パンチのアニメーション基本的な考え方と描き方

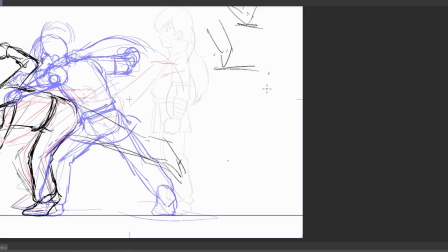4:10 こうやって上半身をひねることでこの後パンチに送り込まれるエネルギーが増えることになります
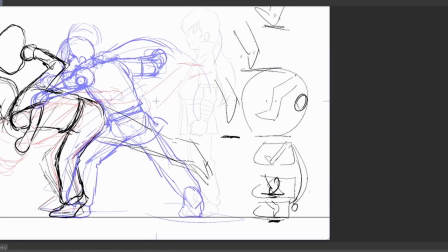4:17 右足は大地を蹴ってまっすぐに伸びている一方すべての体重を支えている左膝は曲がっています
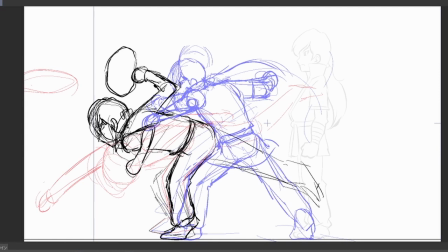4:24 かかとも上げてつま先だけで体を支える不安定な状態です
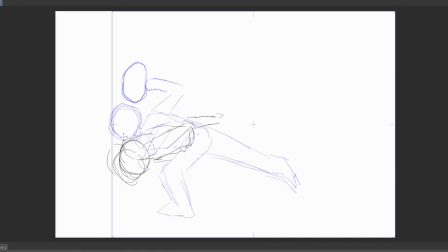4:31 腕を振り抜いた絵パンチアクションにおいて一番重要な絵です肘をまっすぐ伸ばしてこれまでのすべてのエネルギーが解放されたことを印象付けます
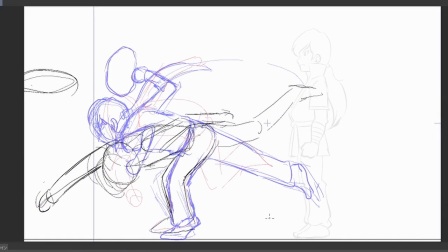4:43 この絵だけわずかに右手が長くなるようにデフォルメしていますただし伸びたり縮んだりというデフォルメの絵は長く目に留まってはいけません見えたか見えないかぐらいに留めてください欠帯脅威があるので右足先は大きく上に上がります
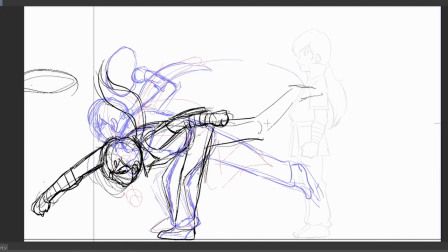5:00 しかし右足のエネルギーは開放済みなので重力に引かれて膝が曲がり始めます
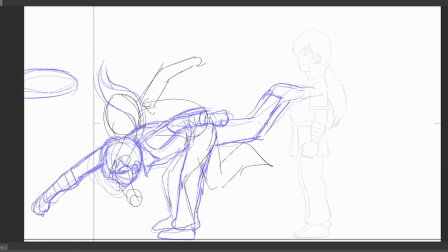5:07 後ろ髪は頭に固定されている結び目を中心に毛先が前方に振られます
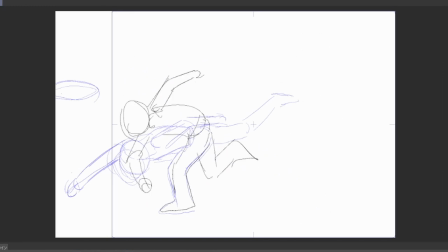5:14 全ての勢いが収束したラストの絵です体重が乗っている左膝の曲がりはやや緩やかになり
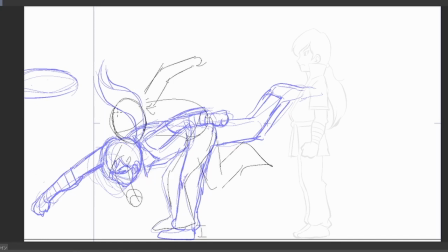5:21 それに伴って上半身も上に向かいます右膝は重力に従って下に落ちそれに引っ張られるように右足先も下に向かいます右手はパンチの流れのままこう描き力を失った右肘は曲がっています
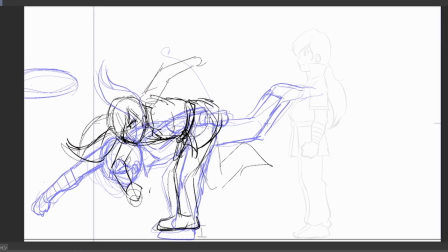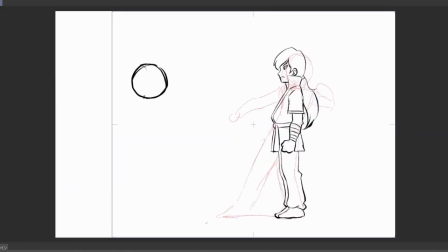5:47 この6枚が大まかなラフです聖書の前に流れを見てみましょう
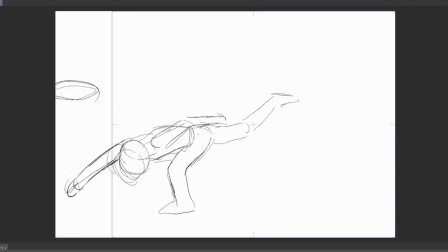5:53 当初予備動作から前方へ向かうところは2コマ中1枚の動画にするつもりでしたが
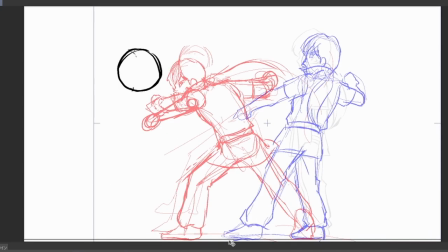5:59 右足から左足への体重移動を明確にするため原画で書くことにします
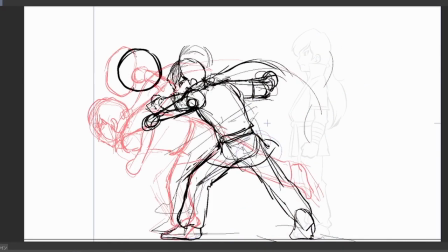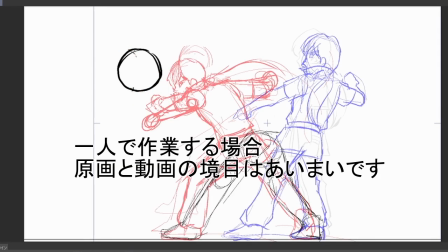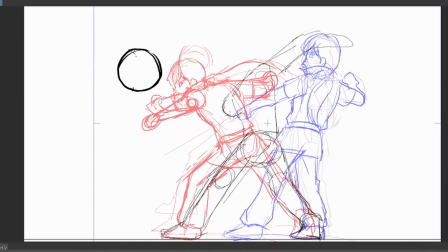6:15 ポイントは左膝が伸びてつま先を上げている一方右足はかかとが上がっていること上半身のひねりを強調するような絵に従ったんですが
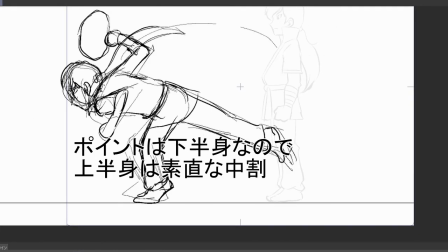6:26 肘の運動の流れがいまいちになってしまうので割と素直に中割りをした感じですかなりサイズが変わってしまっていますし
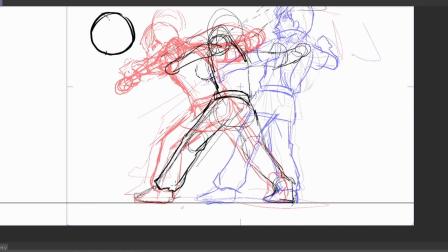6:34 地面の位置が不明確なので着地ポイントも曖昧です地面をきちんと設定してから清書していきます
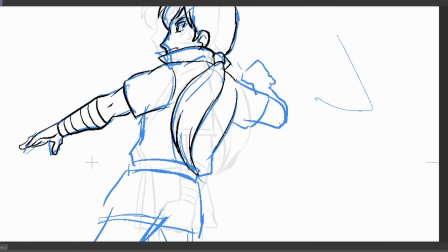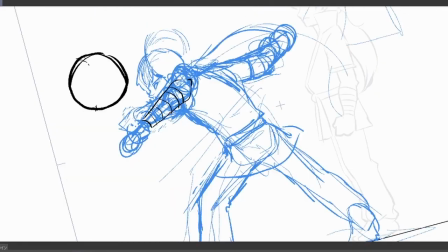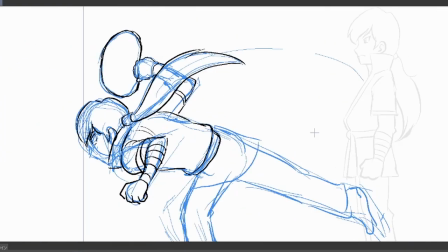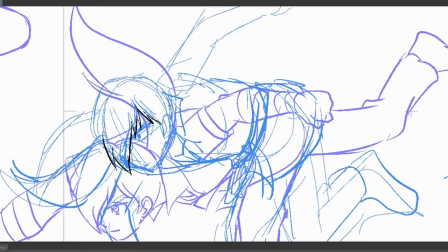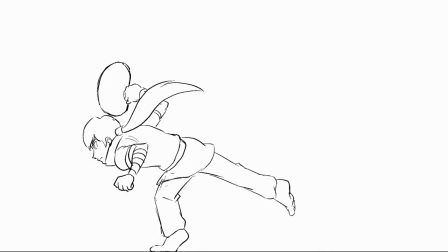7:06 停書が終わりました清書終了時の動きはこちらになります動画が入っていないのでまだぎこちないですが
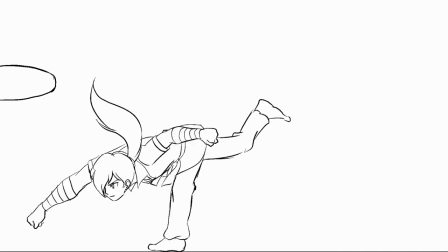7:14 全体の流れはつかめると思います動画作業に入ります
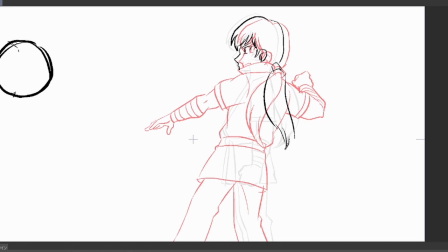7:20 単純に線の間を割るのではなく動きの流れを考慮して動画を書きます
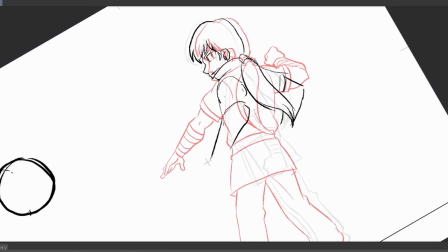7:26 予備動作部分では長い髪の毛先を次の原画を超える位置に書くことで
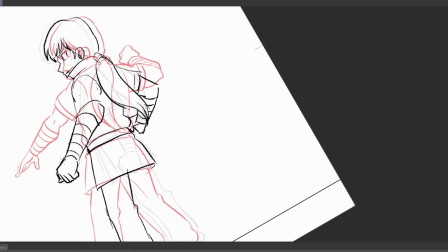7:31 柔らかな動きになります腕を上げるときには腕全体を均等に上げるのではなくまず肘が上に上がり
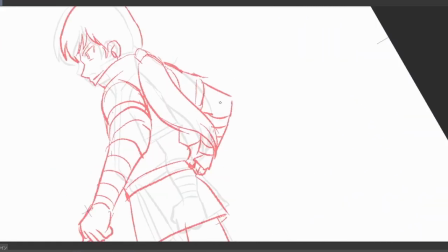7:40 拳は遅れて上がります
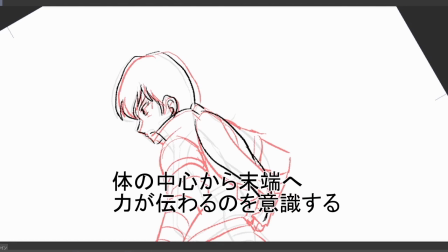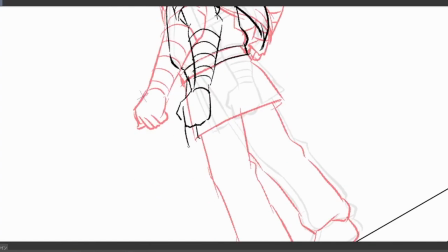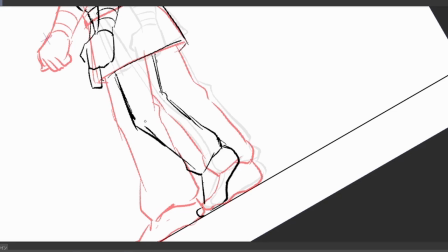7:54 踏み出し始める左足も同様に膝が先行し足先は遅れます
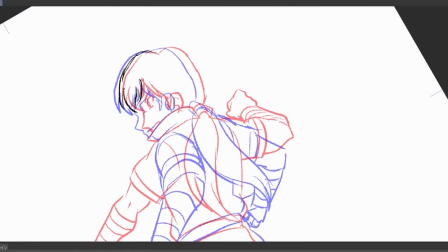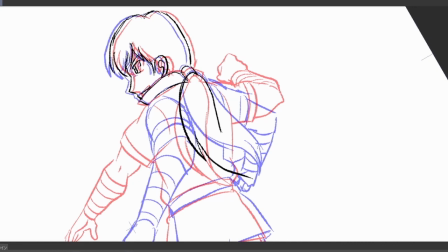8:07 ここで先ほどの髪の毛同様原画を超える位置に右上腕を描きますこれで予備動作の動画は終わりです
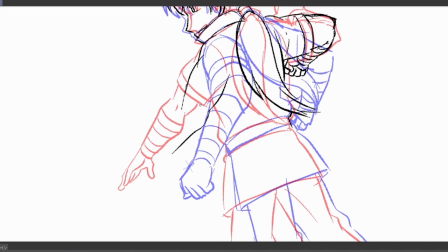8:19 僕が動画をやっていた頃は今より断然原画枚数が少なくこういった細かい部分は動画が動きを考慮して描く必要がありました
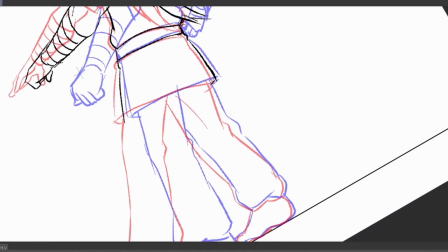8:30 動画時代から動きのノウハウを少しずつ蓄積することができたんですが
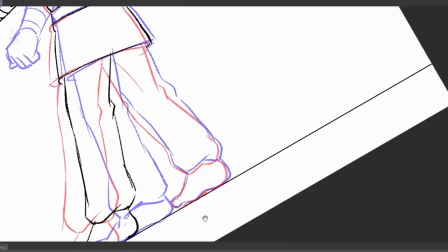8:35 最近では動画を経験することなく原画からキャリアをスタートする人も多く
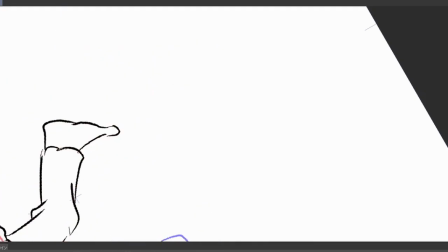8:41 その原画で動きをすべてコントロールするように要求されているので大変だと思います
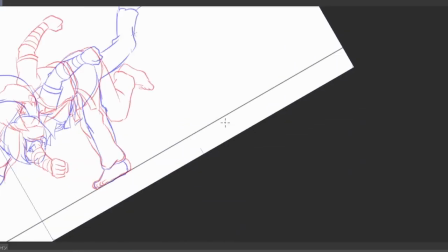8:48 枚数を抑えた原画の動画を書くことで得られた学習機会が失われているようで寂しく感じます
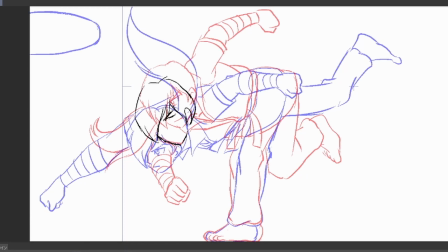8:55 パンチの瞬間はなかなし原画のみなのでラストのフォロースルー部分の動画3枚を書きます
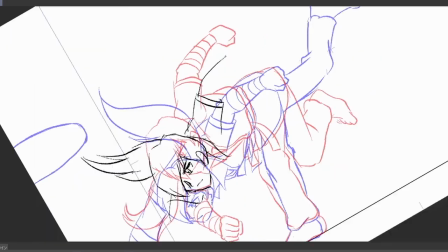9:02 ここは単純に線の間を割るだけでも問題ないと思いますが
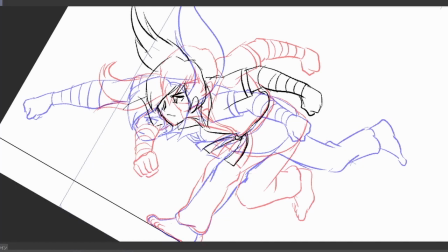9:06 中3枚のど真ん中は振り抜いた右手の勢いを表すために
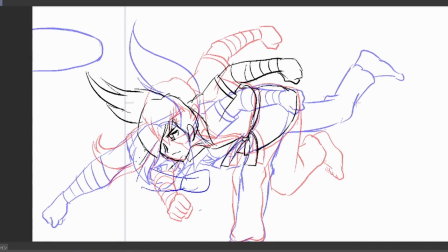9:11 原画を超える位置に手先を書きます右足先は膝に引っ張られて加工していたので
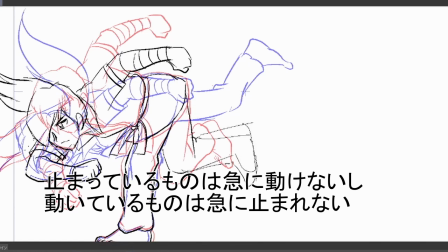9:19 膝の加工が終わってもすぐには止まれずこちらも原画を超えた位置に足先を書きます
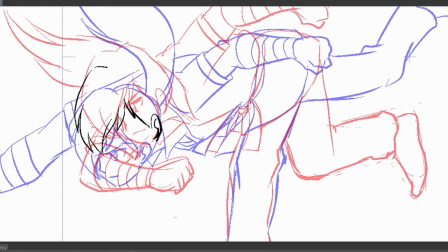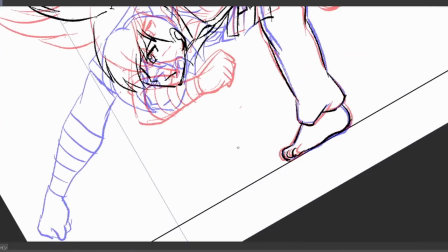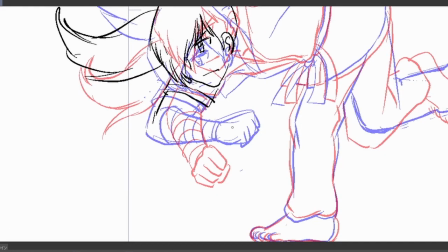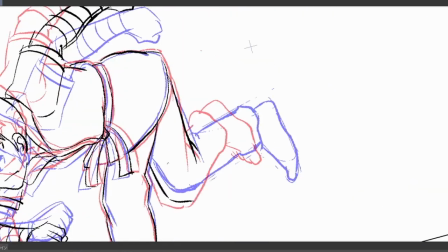9:42 これで全ての動画が出来上がりました
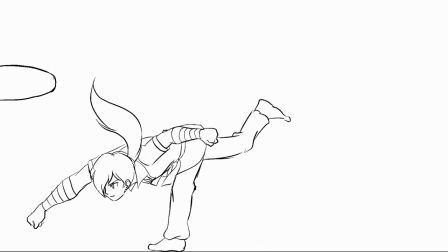9:46 完成動画です今回は自分が動画を書くことで原画の動きを俯瞰することができました
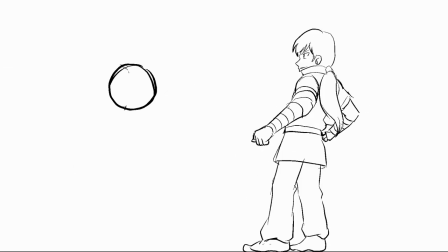9:53 単純な線割りでこのアクションを実現しようとすると
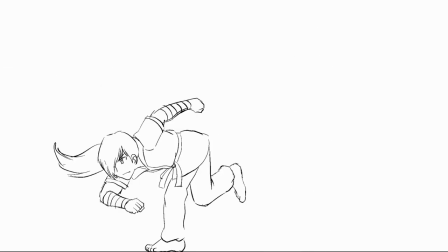9:56 全原画に近くなると思いますこれからもアニメの動きの仕組みを解説するような動画を作りたいと思います次の動画でお会いしましょうさようなら